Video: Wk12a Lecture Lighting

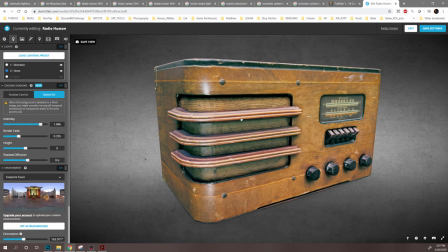So let's jump into lighting first. The lighting is not really that crazy.
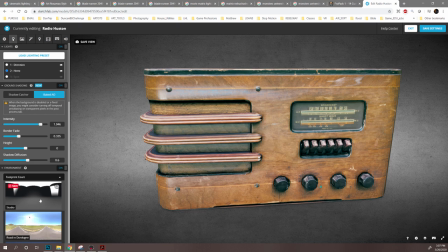I just picked one of their presets and you know you can you can pick all kinds of different stuff if you want.
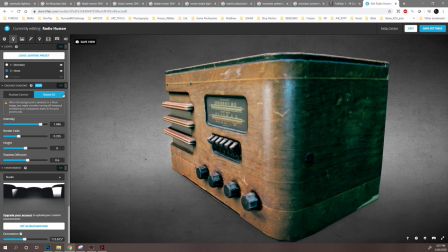Like you can tell that that actually doesn't look like it changed that much. That's because a lot of what's going on here is with this and this.
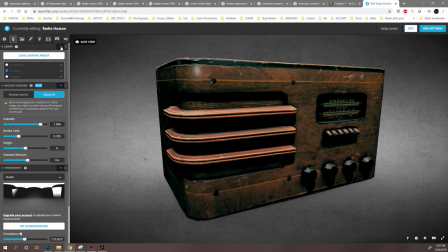Okay so without any these lights in here so you could turn these lights on by just switching them on right there but if I
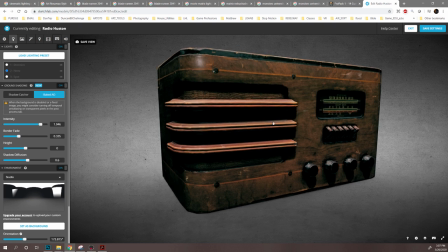go ahead this actually is a kind of a cool look too like it's very contrasty and I'll talk about how I got that going because I did that in the post-processing but this is kind of a cool look and it's like
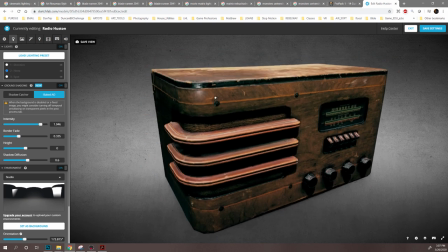if you were going into like a dark room this this might look interesting with like one
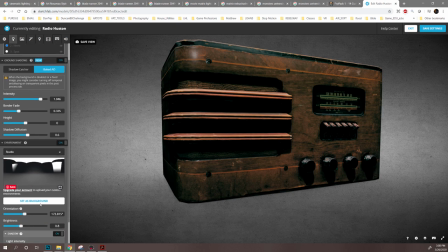cast light or something that's actually coming now the only lighting that's coming in now is from
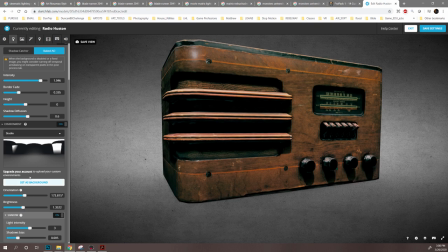this this little background what I typically
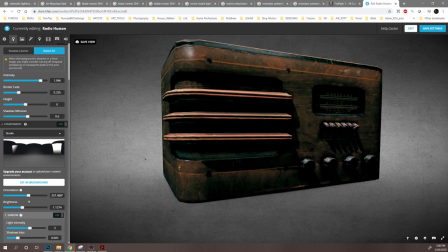am using the background for is kind of more just to have interesting looks over the whole entire object and
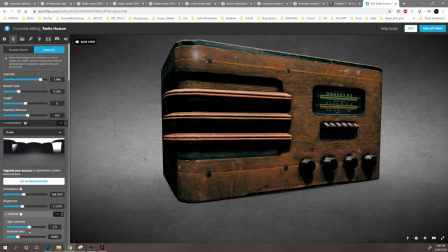you can see you can play with any of these light intensity you don't probably need to mess with shadow bias too much
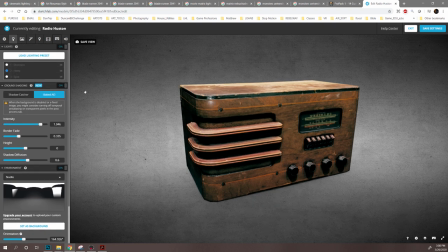so let's see here so let's turn our lights back on oh by the way you know you could do you can have the shadow go off like
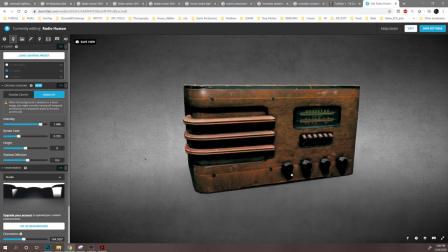that or you can do the bake ao i kind of like the bake ao for certain objects just depends on what what i'm doing um so
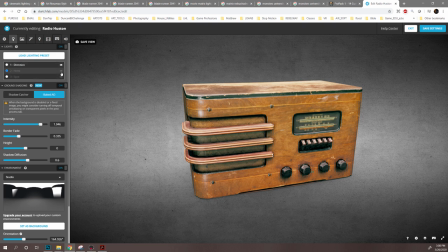we got these lights on if i turn this back on boom that lightens it up and then but you can see this is all black
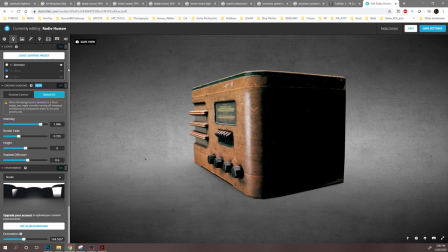now i remember i said most cases you don't want anything to drop to complete black you want to be able to see it a little bit so we turn that hemi on and the hemi as you can see is a blue color so
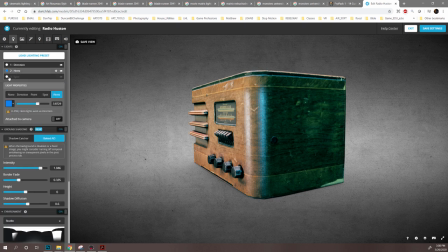that's what's kind of giving it that color i can go in there and change that of course you know you
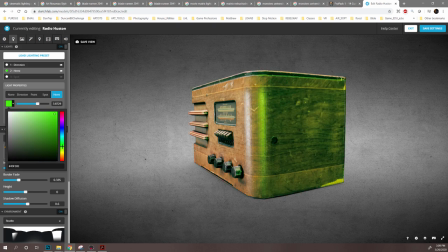can make that totally different color green yellow red whatever whatever you want but i decided to go with kind of a natural sort of a blue color and uh the directional light i didn't give any color to that probably should have
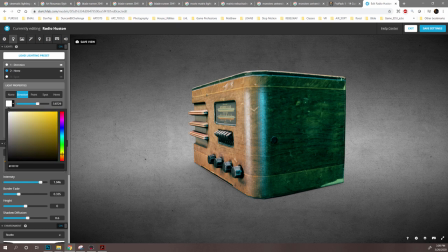so normally i what i would do with a directional light because it sort of mimics the sun is I give it a little bit of an orange tint like
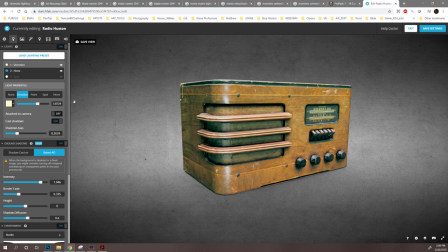so but it like again this depends on what you're trying to get out of it you can change these lights I can change this to a point
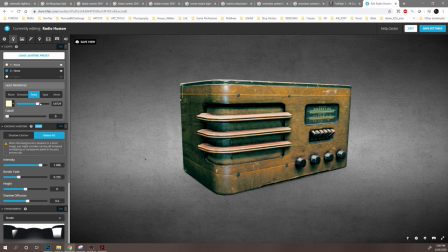light which actually might be really interesting let's see what happens if I oh